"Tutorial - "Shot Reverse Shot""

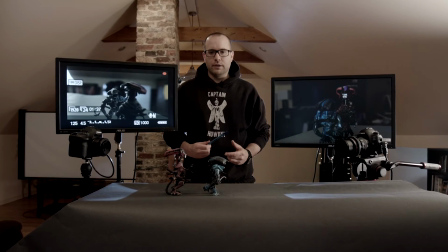So the next thing we're going to look at is called the shot reverse shot technique.
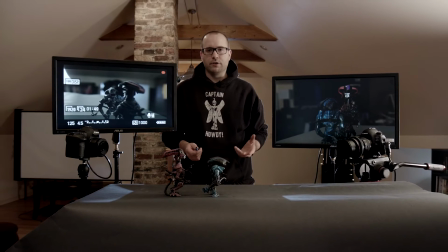This is framing a scene where there's continuous action back and forth between two characters.
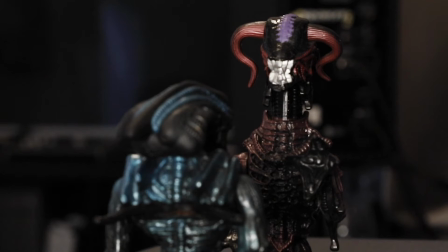Again, you want to create visual continuity as to not to disorientate your audience.
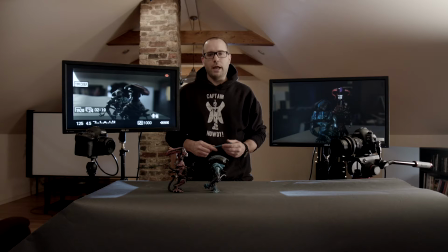Essentially, this technique also upholds the 180-degree rule, where you're going to stay on one side of the axis and place your two cameras.
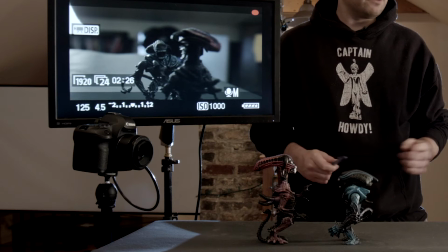As you can see, again, two characters, and right now we have two cameras operating.
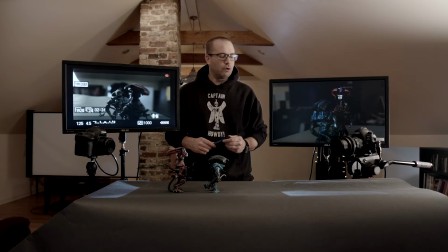So in the sense of guerrilla filmmaking, you're likely only going to have one. Just for the sake of time, I've set up two.
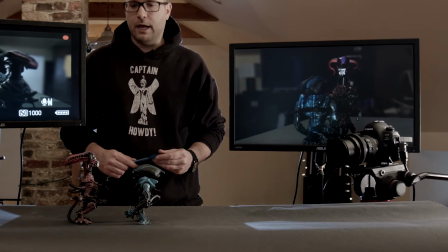And as you can see, both cameras are on one side of the axis, and they are shooting essentially over the shoulder of each character.
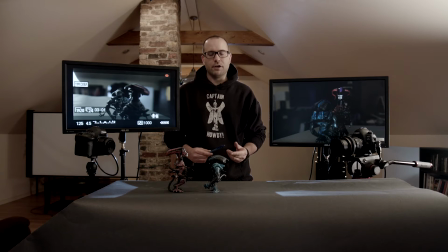When you're framing your shot with your characters and you're wondering kind of where to place them on the screen,
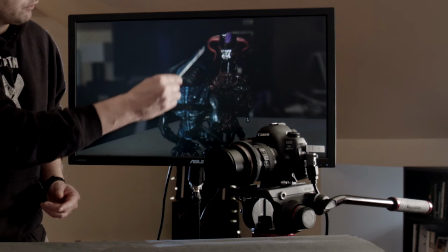generally what you can do is abide by a rule where you want to have the shoulder of the character in focus right down the center of the screen.
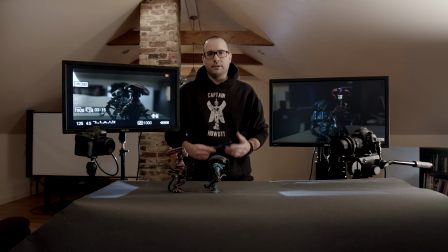You don't have to follow this exclusively, but it is a good way to create spatial continuity.
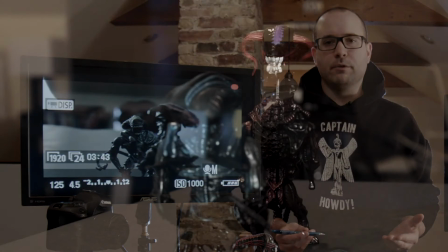So the effect this has on the audience is essentially they're able to encode that these two
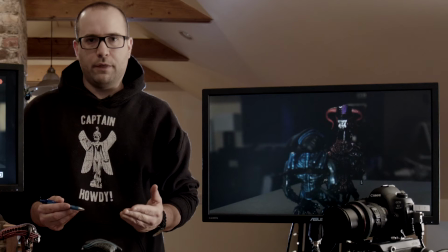people are looking at each other through the way that their eyes are matching up on screen.
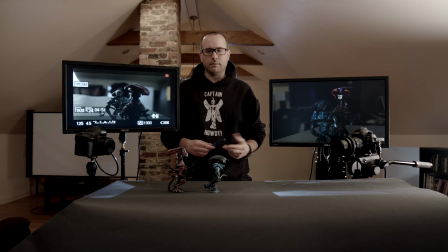So when you're shooting a conversation or dialogue piece with a shot reverse shot technique added in, it's also good to have what they call a master shot, which is also known as a two shot or 50-50.
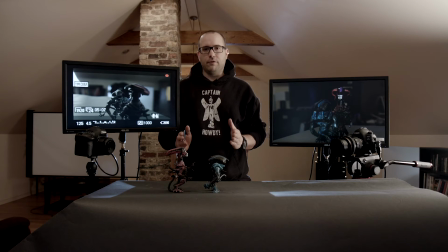And what this is a shot that is keeping in frame both characters at the same time and capturing both lines of action.
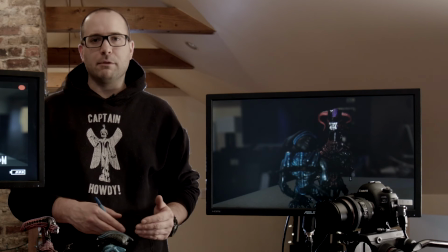Essentially what you're doing here is you're maintaining an establishing shot and something to fall back on to give your
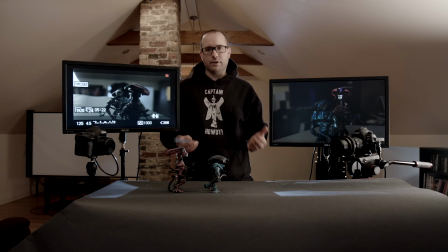audience a little more visual context if more action starts happening in the scene or you need a break from going back and forth.
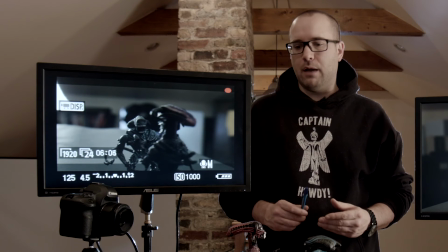So typically when I shoot with one camera, I grab my master shot first, looking full on.
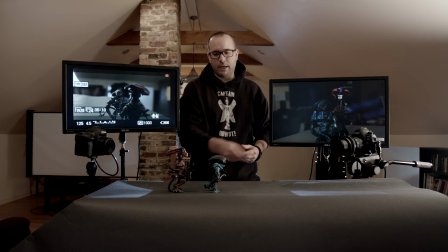And again, this master shot can go anywhere within kind of the 180-degree axis, but I mean, you don't want to go too far to either side because you're already accomplishing that with your second take and third take. So you really want to kind of maintain it within more of half that distance.
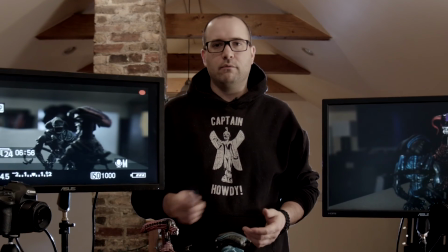In guerrilla filmmaking, it doesn't really matter where you start. You can grab your left camera, your right camera, you can grab your master first.
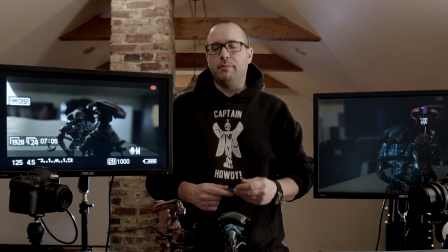Again, it changes with each shoot depending on where you're shooting, time of day, equipment, everything like that.